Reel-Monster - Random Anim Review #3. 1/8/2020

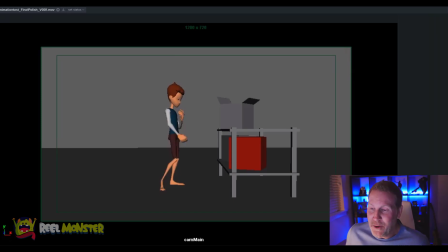5s
Hello animators, how's it going? Okay, so welcome to the third random animation review. This shot comes from Ravi, and I wanted to kind of go over this tonight and just look at this shot again and kind of talk about some things that I might do to polish a shot and give it a little bit more of a tightening pass on it.
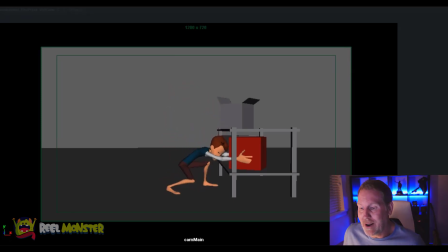23s
Okay, so here's a refresher. Here's what the shot looks like right now, currently. Pretty solid, right? Fun shot. Ravi's got a good eye for timing. Good poses for the most part. He's got a good handle on the rig. So let's get into it. Okay, so number one,
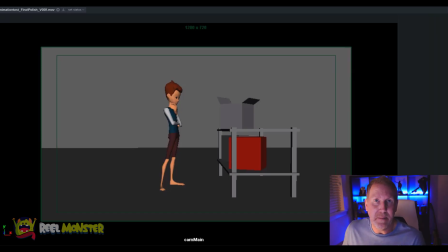40s
first thing I would do here is I would add a little bit more time at the beginning of the shot to let our audience kind of lead into the first movement, right? Right now, the timing for the steps to approach the box feels very consistent.
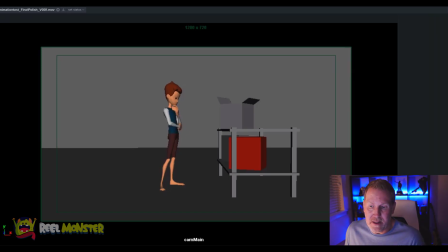53s
And I would probably add a few frames right in through here, this first part of the step, as that right foot starts to foot roll, okay? So that way you get a little bit more time pushing out of that first movement where that right foot is pushing his body forward to take that first step.
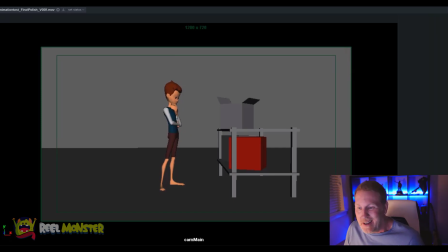71s
Okay, that's the first thing I would probably do, is just open up the shot a little bit, maybe 3-4 frames, okay? Additionally, I would like to see this beginning pose here, maybe have a little bit more of a weight shift to then go into the first step.
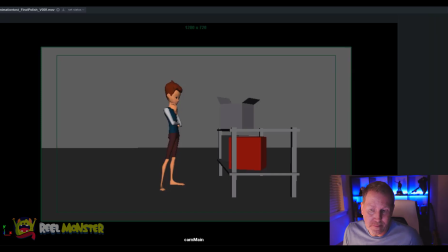88s
That's something I would probably explore, but not a big deal. It's not a deal breaker, right? Something I might do. Additionally, this first gesture right here with his right hand, or I'm sorry, his left hand, kind of contemplating the box or thinking, I might go for a little more silhouette out here to the side maybe,
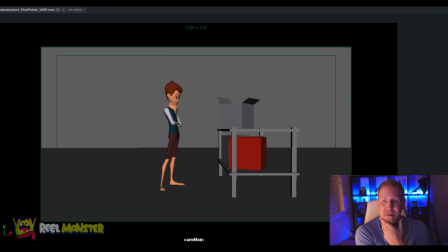106s
than kind of what appears to kind of be the bottom of the chin around the neck area. So I would just go for clarity there and kind of maybe push that idea, just to get some separation in the gesture, okay?
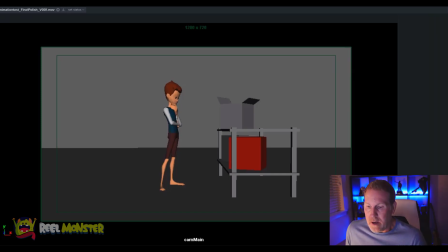118s
But again, it's not bad, okay? All right, so from a polish standpoint, one thing I would do here is, if I'm looking at this foot start to foot roll here, his right foot, right? The first thing I might do is actually let the ankle lean
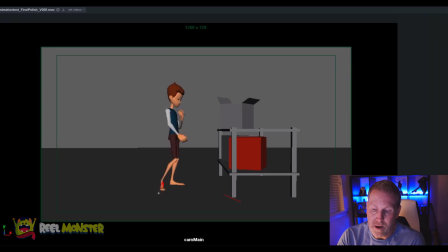139s
more towards where he's going here, right? Okay, so maybe get a little bit more lean this way, okay? And that way you're not just basically doing a generic straight up foot roll when the body's actually pushing forward,
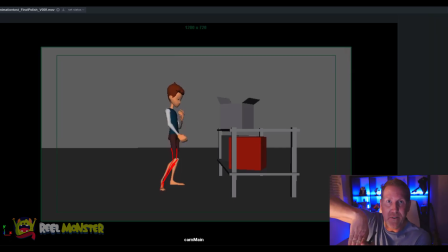157s
and you're going to get some rotation and some kind of lean into that foot as it pushes off and kind of comes off the ground in steps, okay? So something to think about there. Again, just giving yourself some more time through here will really help sell that weight as he gets going, okay?
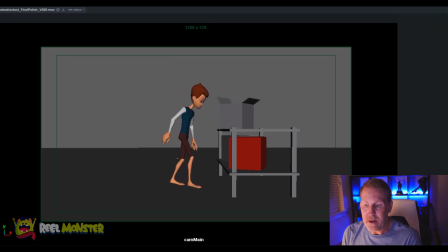176s
And then right in here, I think what I would do is I wouldn't bring his TY down yet. I think I'd actually have his TY max out at the highest point right around frame 15. So just go back to your curve editor, right? And just go look at that curve, and maybe right around here is frame 15, for example, okay?
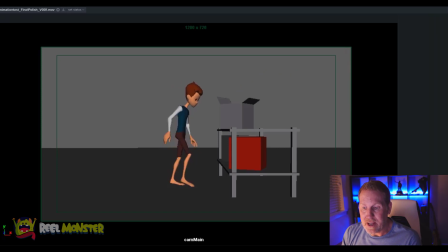195s
And that way you start to get that right foot out in front of the weight coming down. And maybe what you could do is you could say to yourself, well, maybe this is where my foot's gonna land here, but maybe one frame sooner, maybe I already have
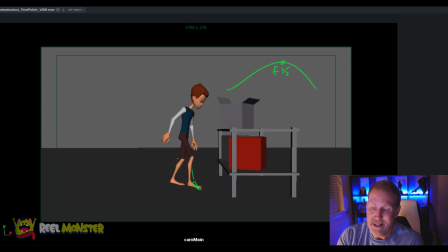214s
maybe a little bit of a tippy toe if you wanted to. You could do any number of things there to kind of get the foot down and then down flat, right? We don't have to necessarily go down flat. We can come down on the heel, we can come down on the tippy toe and kind of roll back down. Just kind of break it up, I think, you know?
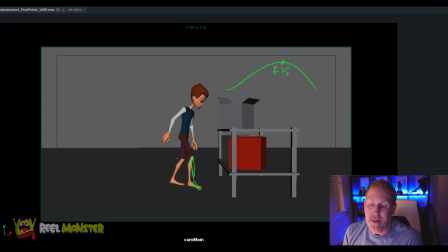230s
But what my point was, though, is that this frame right here at 15 and even 14, you can start to favor into the next contact pose, okay?
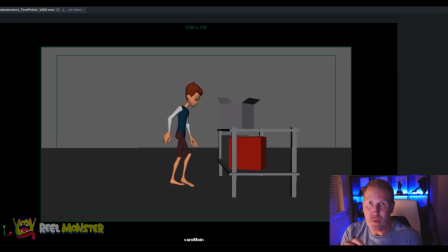241s
And then if the TY is delayed one frame, like 15, where that's where you're hitting your apex, and then it starts to come down on frame 16, then you get that nice separation of the body coming over the top as the foot's in its mid position and then going into that contact pose,
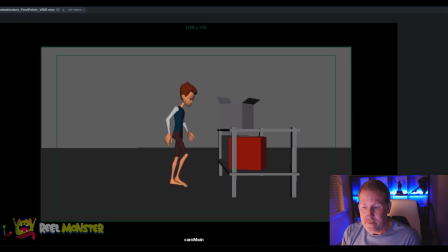258s
okay? All right, so that's one thing I would look at right there. Okay, that way we don't get this kind of foot coming down at the same time as the body. It just kind of feels too together, okay? For lack of a better word. All right, so this looks pretty good through here.
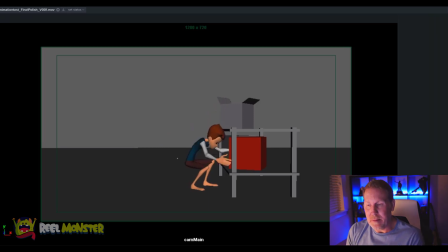278s
One thing that would be really nice right here from a character standpoint would be maybe a little bit of a lean on the head to not hit his forehead on the shelving.
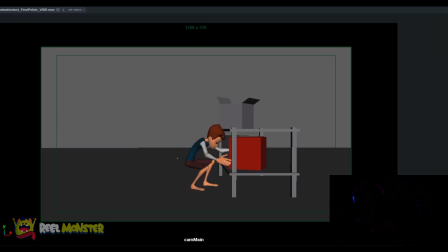285s
So maybe he's aware of like coming underneath a little bit. That's one thing I might do just as a kind of a character pose. Okay.
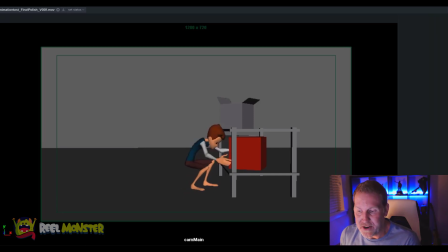293s
Okay, cool. So now as you come in here, around 32 or so, he's gonna grab the box and he's gonna basically come in through here, and he's gonna take a small step back with the right foot, and he's gonna position himself to shift his weight backwards, right? Okay.
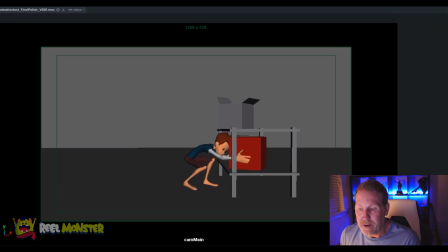311s
Again, if you look at the right foot going backwards, the body for the most part moves with that foot, and I might delay the body's translation Z curve just a tad longer so that you get kind of a push in,
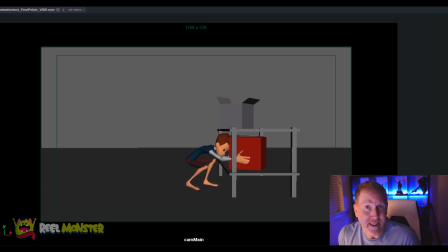326s
which lets you basically take a step because you've put your weight in front of you now. And so now you can foot roll that foot up, take a step back, and let the body fall on top of it. So you're doing leads and follows, right? Okay. So right here, you start to move the foot at 31, right?
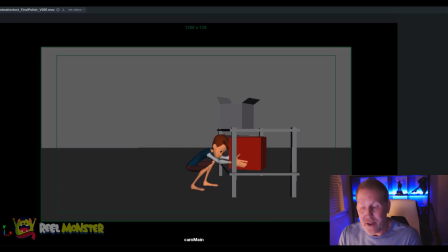345s
Okay. So instead of moving the foot there, or if you do want to move it there, a frame before or 2 frames before, start to push this foot up a little bit. Shift the weight forward so that you can, you know, move the body, okay?
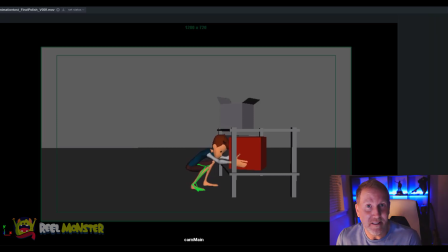362s
Or that you can move the foot because the body's not in the way, okay? And then what that'll do is that foot roll will also help you push this body up, okay? And then you can step back, okay? Again, similar to the note at the beginning, when you go to put this foot down back here,
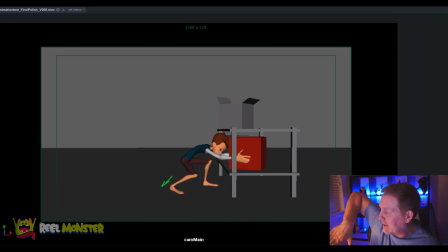382s
think about how you're angled and you're putting the foot back there at an angle. You're not just going to be perfectly putting it down and then rolling down, right? So you want areas to step and then rotate the foot down, along with not only a rotation Y, but rotation Z as well, right?
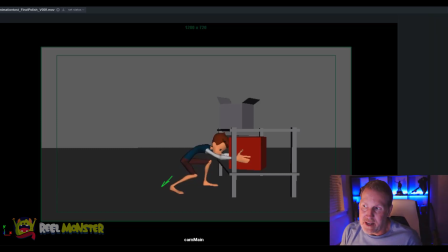401s
Okay. So you've got a lot of things happening there. So take advantage of all of your channels. Okay. All right. So once we get that foot down here, he's going to start to pull the box, right?
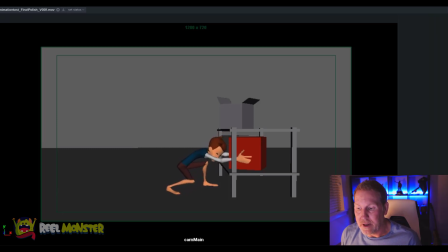415s
One thing I would do here is I would mix up the hands a little bit. You know, you're doing a small push forward, then you start to pull. And what I probably would do for a really nuanced polish note is I would take my hands here at some point,
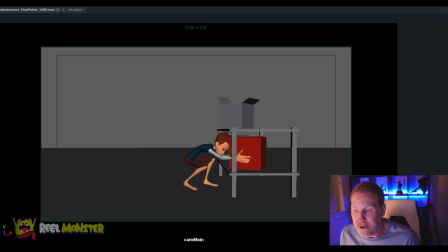432s
and as I reposition my hand here, coming up into frame 35 or so, I would literally take the hand off the box and I would relax the fingers. I know he's got like kind of a mitten setup, but that's okay. Relax the fingers a little bit and then go to engage the box again and feel
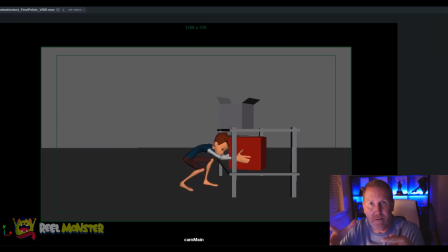450s
those fingers push into the surface of the box and get a new hand position, okay? So now you're ready to pull the box off the shelf, okay? All right, so now we're pulling the box here.
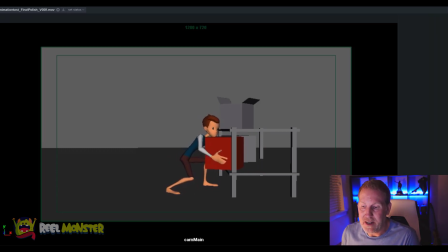465s
I like that you're doing this little adjustment here to kind of get a better grip on the box, but again, it feels too generic right now. It's just kind of a slide up, right? Again, take the hand off a little bit, get into some new pose shape there, and then reapply the hand in an interesting way to get that nuance in there, right?
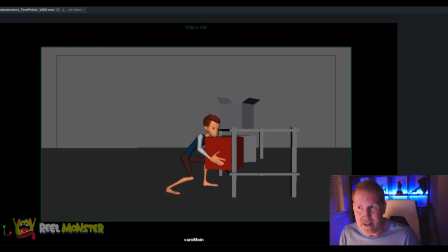483s
To really make it feel like it's polished, okay?